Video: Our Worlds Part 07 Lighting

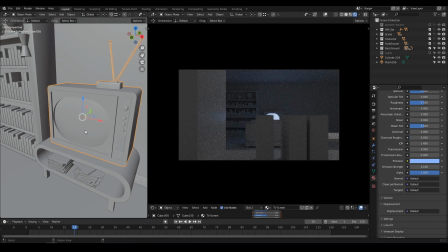(4:07)
And I can set the brightness of it, maybe its rotation to go a bit toward the right.
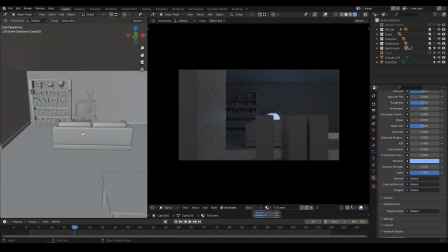(4:13)
And now it's time to adjust again all our elements to make sure the viewer's eye goes toward the right.
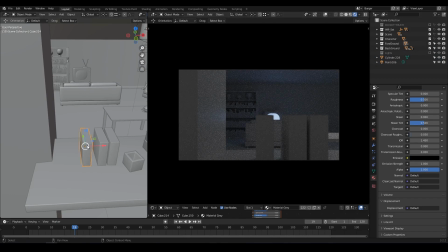(4:22)
Okay? So that's why I'm moving those boxes now.
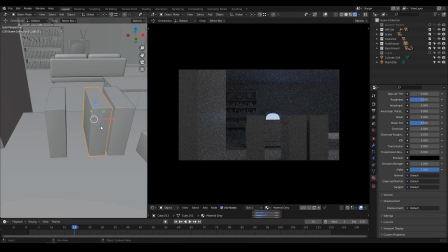(4:26)
And again, the TV screen doesn't have to be very bright, it just needs to look like a TV, and we're gonna simulate the brightness of the TV using a light.
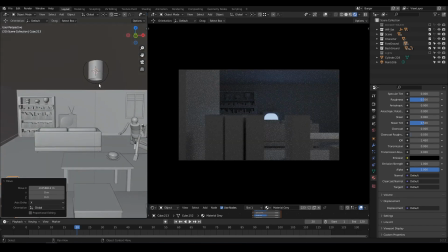(4:37)
Okay? So I'm adding spotlights on the ceiling, because the light here is directional using a spotlight.
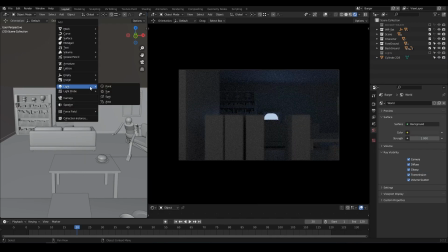(4:46)
Okay? And what I'm gonna do now is making sure the light on the table
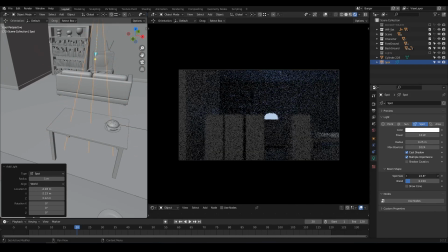(4:53)
is brighter than the one from the screen, so that you will go to the screen first and then to the table.
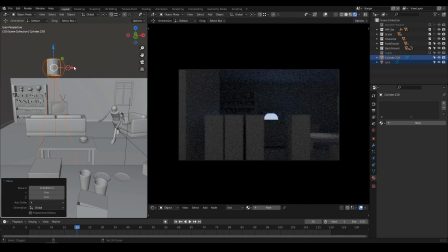(5:01)
Okay, I'm adding a second light which will shine on the hamburger,
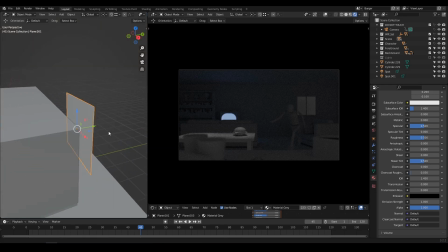(5:08)
and unlike what we did last time, I'm not gonna use a plane at the window, okay,
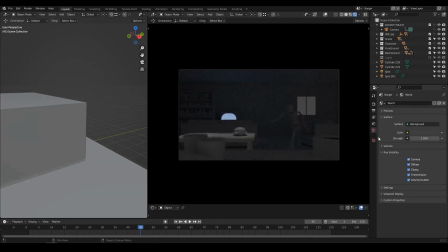(5:15)
but use my environment settings to have something like a sky behind. You can see that if I set the color of the sky to green, it will leave the scene green. That we don't want.
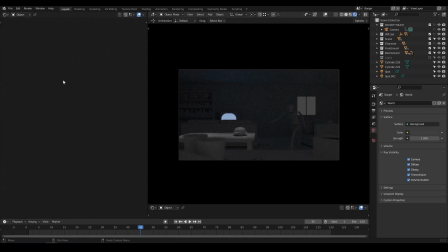(5:31)
So if I switch to the material editor and I set it to world, this is where I can use nodes to manipulate my world. I'm just gonna add what is called a sky texture, which simulates a real sky,
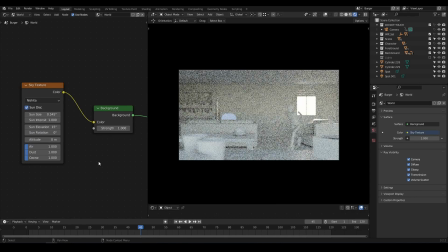(5:45)
and then just adjust its settings to have like
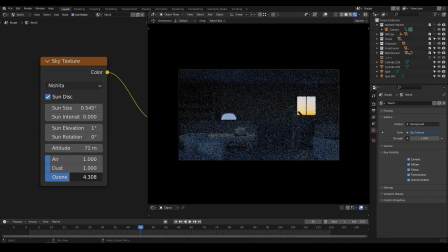(5:49)
a setting sun with a thick environment, which will give us this kind of bluish lighting throughout the scene.
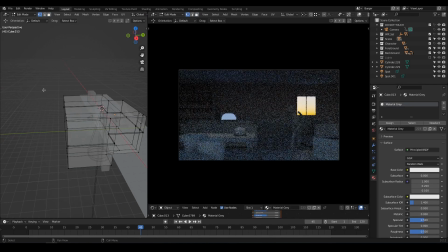(5:58)
And I'm just adjusting my walls to make sure there is not too much light coming in from the outside.
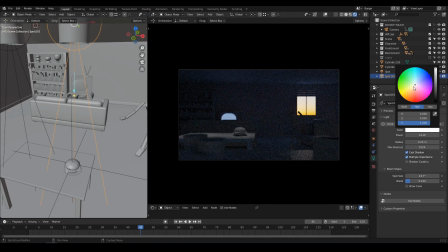(6:06)
Next, again, the attention on the hamburger. I'm changing the light color to make sure it sets the hamburger apart from the rest of the table.
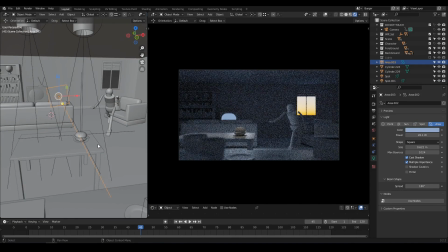(6:17)
Okay, and I'm just gonna add area lights. Earlier I used mostly omnidirectional lights, point lights,
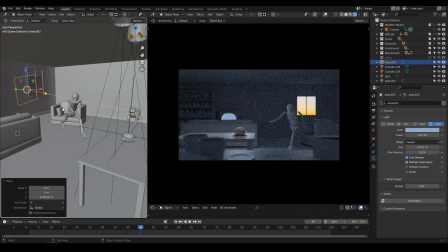(6:26)
but you can see that in a cinema set they usually don't use that.
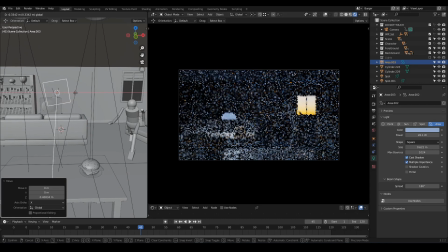(6:31)
They either use spots or softbox. So spots, they will use spotlight to simulate them,
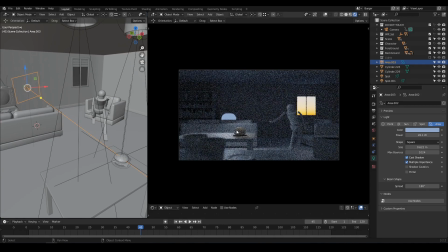(6:38)
and softbox and area light is what looks most like a softbox in real life.
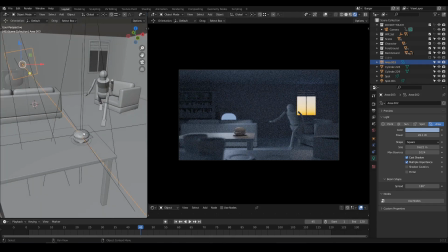(6:46)
Okay, so now I'm just finishing to set this up,
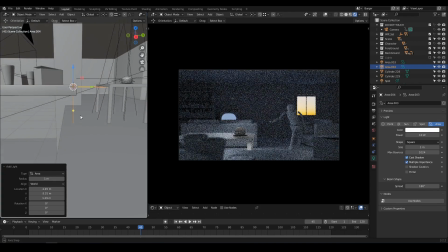(6:52)
and as we did last time, I'm just adding a light
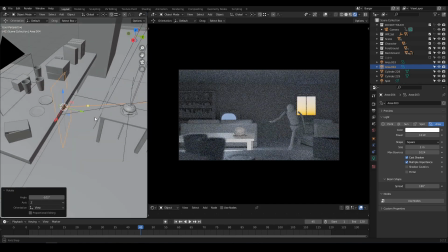(6:57)
at the front just to make sure the hamburger is also lit from the front,
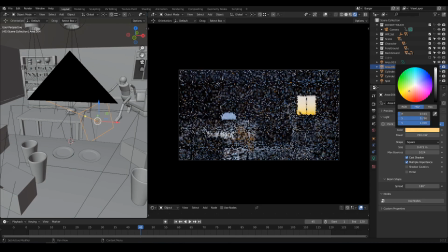(7:02)
and I'm using a color which is close to what we have outside, so that we can still kind of feel like it could be
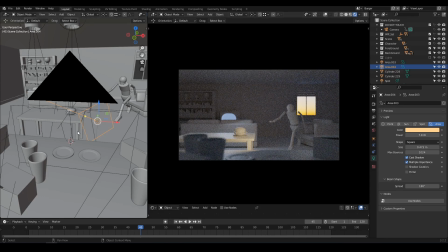(7:11)
the light from outside reflecting onto the hamburger,
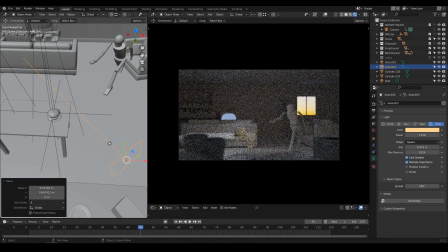(7:16)
and it's also separating well the planes.
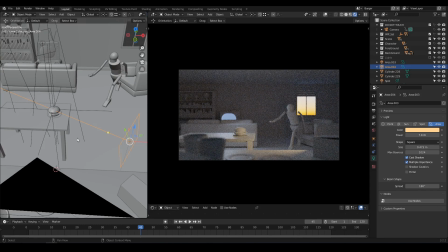(7:21)
You can see now that the foreground is darker, and then what we have in the background now is that the background is kinda uniform.
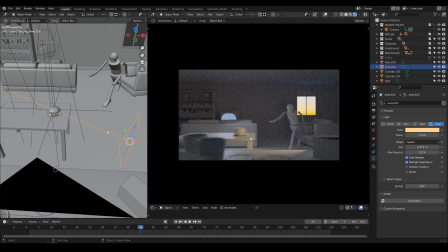(7:33)
It's a bit less contrasty than what we have in the middle ground, which is where we want our attention to be.
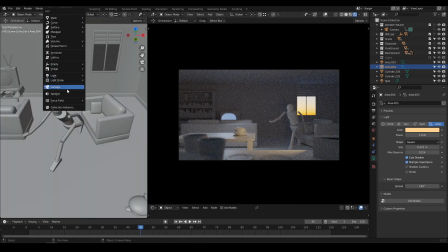(7:43)
Okay, now I'm adding a light as I did earlier also,
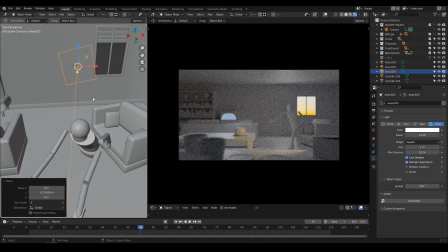(7:49)
but with an area light onto the character to act as a rim light.
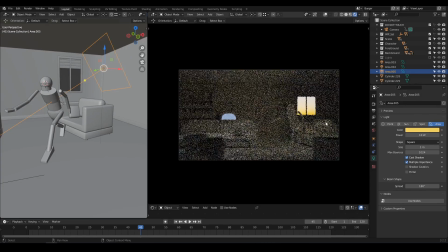(7:54)
Okay, and again setting it to the outside color so that it looks like it's justified. Okay, it's not true, but we can say, okay,
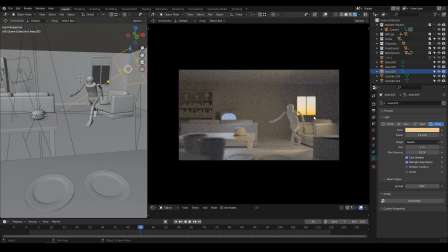(8:06)
it looks like it's coming from outside because it's the same color and we can see the sky throughout the window, like that.
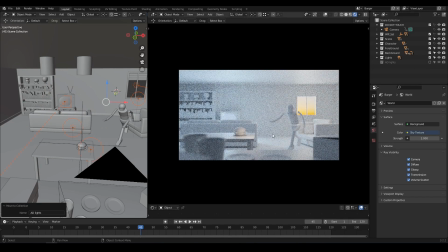(8:16)
Okay, so now this is the lighting that we had before with the previous light, and you can see it doesn't really work. Everything is a bit too bright, so we don't have all the attention focused on the character and the hamburger.
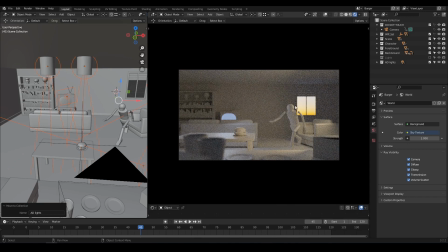(8:34)
And with the new lighting now, you can see that the background is set far back and our main elements are in focus.
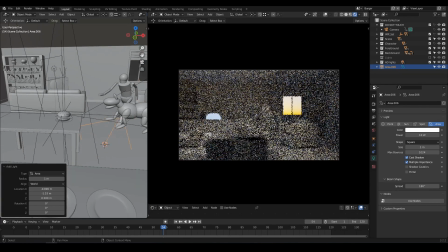(8:47)
Okay, and now, of course, we have also the dog.
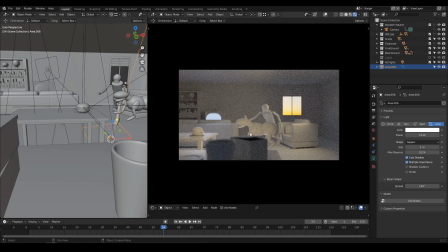(8:52)
I'm just adding a little light underneath it so that it will just highlight its shape.
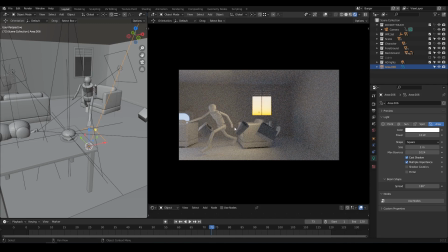(9:00)
And again, if you can see the object that will be just blown away by the dog, they have a bright outline but a darker shape, which will again set them apart from the scene so that we can notice them much better.
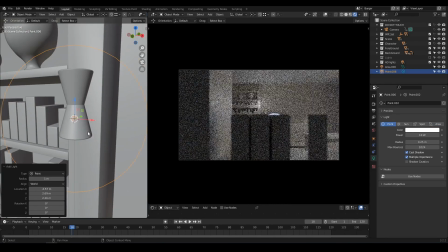(9:20)
Okay? And finally, remember I added some little kind of lamps on the bookshelf,
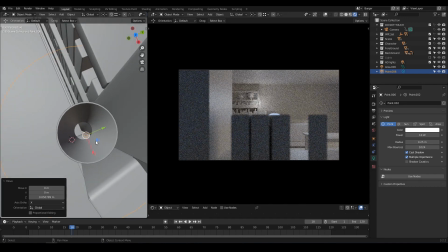(9:28)
so I'm just gonna add a few point lights inside just to make
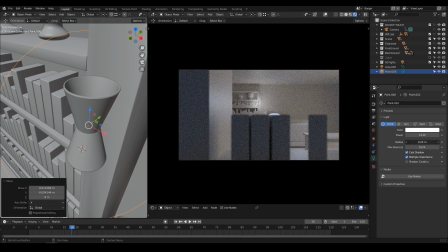(9:35)
this scene a bit more interesting. Not completely dark, okay?
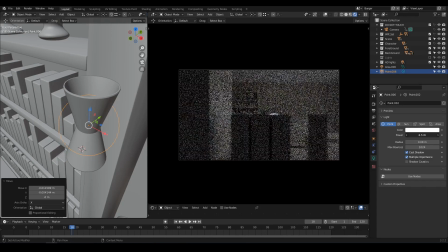(9:41)
But not too bright so that it steals the attention from the main elements. And now you can see the final render of this scene. You know the animation will need to be reworked, okay? But this is just not the stage at which we're gonna correct the animation, of course, but this is it.
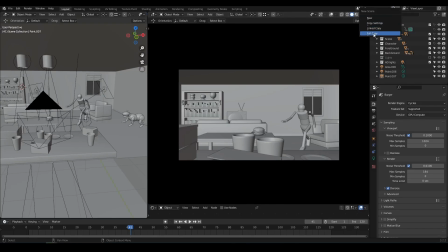(10:05)
Okay, now it's time to another scene.
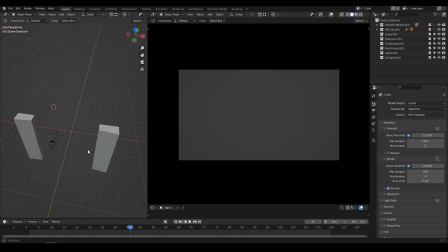(10:09)
I'm gonna use again simple shapes to demonstrate
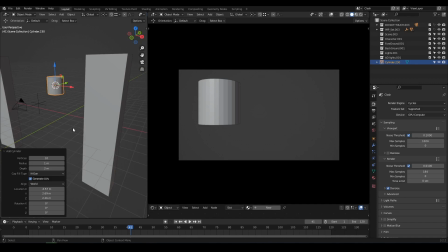(10:15)
how easy you can do a scene that will look correct for the blockout stage.
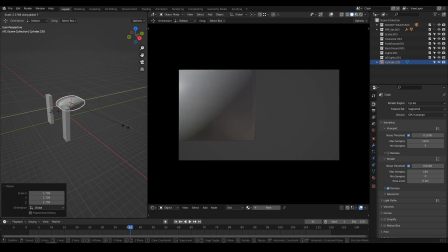(10:22)
This time I'm gonna use a cylinder to express the length of the sets.
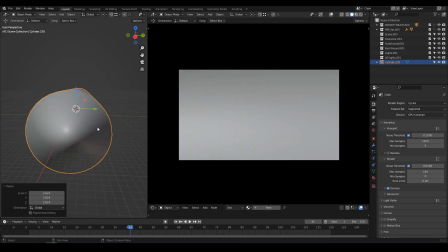(10:28)
You know, the way you can, in some kind of cartoons,
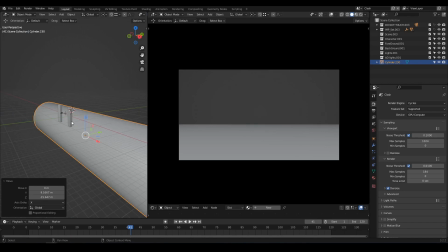(10:32)
see the ground that is round, and that's exactly the effect I want to achieve.
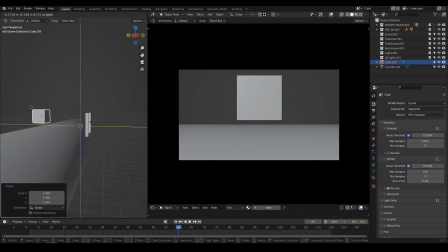(10:37)
And look at that, if I use a simple cube in the background and I rotate it to fit the angle of the ground,
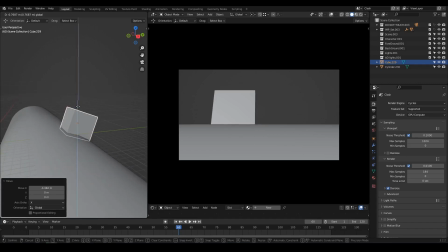(10:48)
you will see that soon you have this kind of big and magnifying effect.
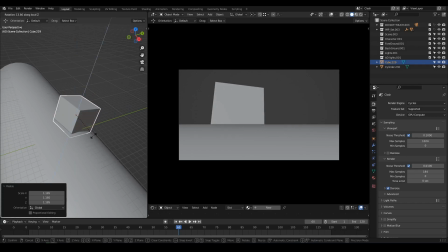(10:55)
This box looks huge. Okay, kinda.
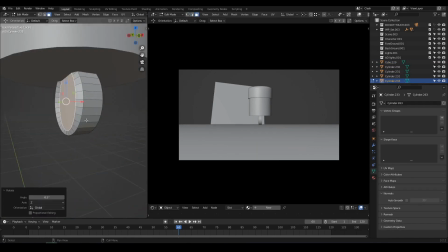(11:01)
Now I'm just gonna use again a few elements to create a face.
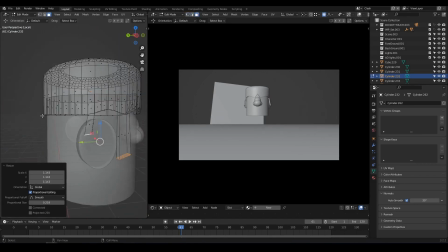(11:08)
Okay, it's just mostly cylinders and spheres.
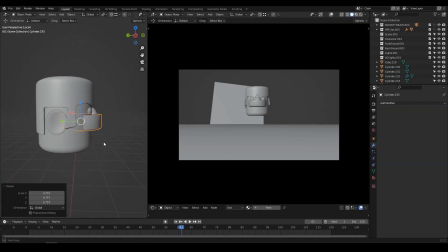(11:13)
Okay, if I create a hole for the mouth, I have my character.
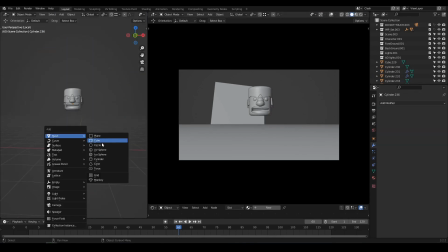(11:19)
Okay, just a head. And I'm just gonna give it a simple body, squarish.
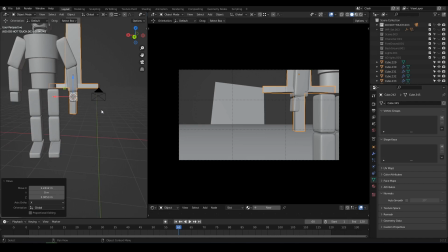(11:25)
Okay, this time. And of course, this guy needs a sword.
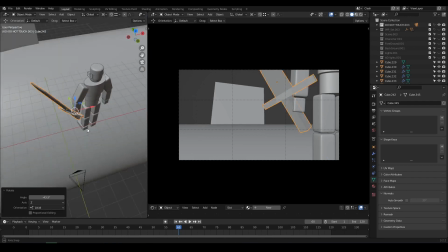(11:32)
So again, just simple objects like that.
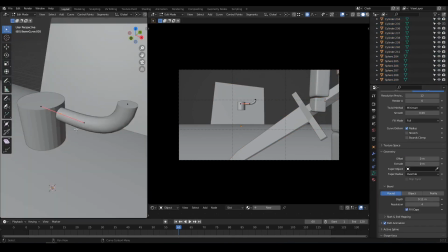(11:38)
Now I'm gonna create another character as simple as the first one.
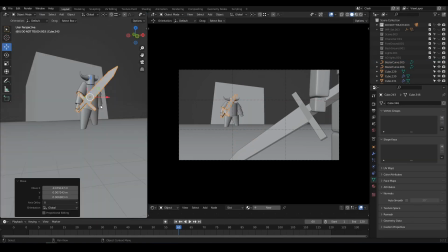(11:44)
Okay. Give him also a sword. And now we've got our two characters.
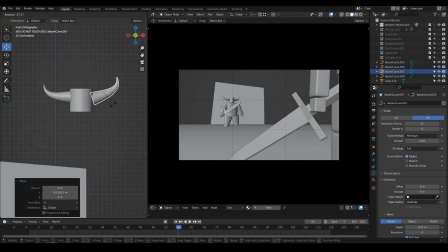(11:52)
And if I reuse some elements from one, I can create something else just for the rest of the sets.
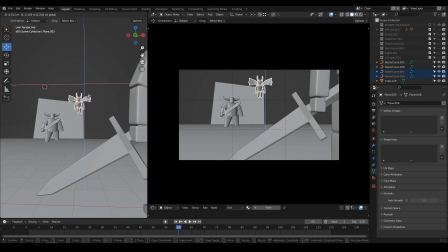(12:01)
Okay. And now we've got it with a bit of lighting to enhance the menacing
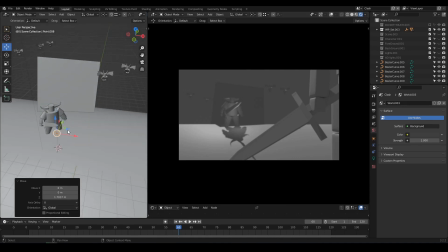(12:10)
presence of the guy in the background.
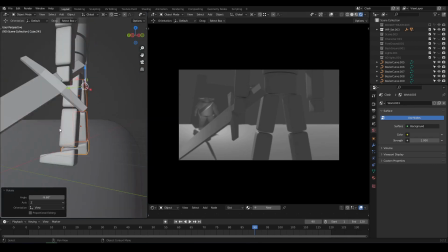(12:13)
And now, if I pose my hero, of course it will look much better.
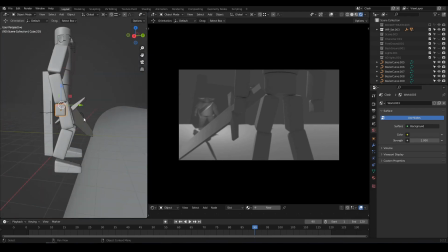(12:21)
Okay. And that's it for this scene.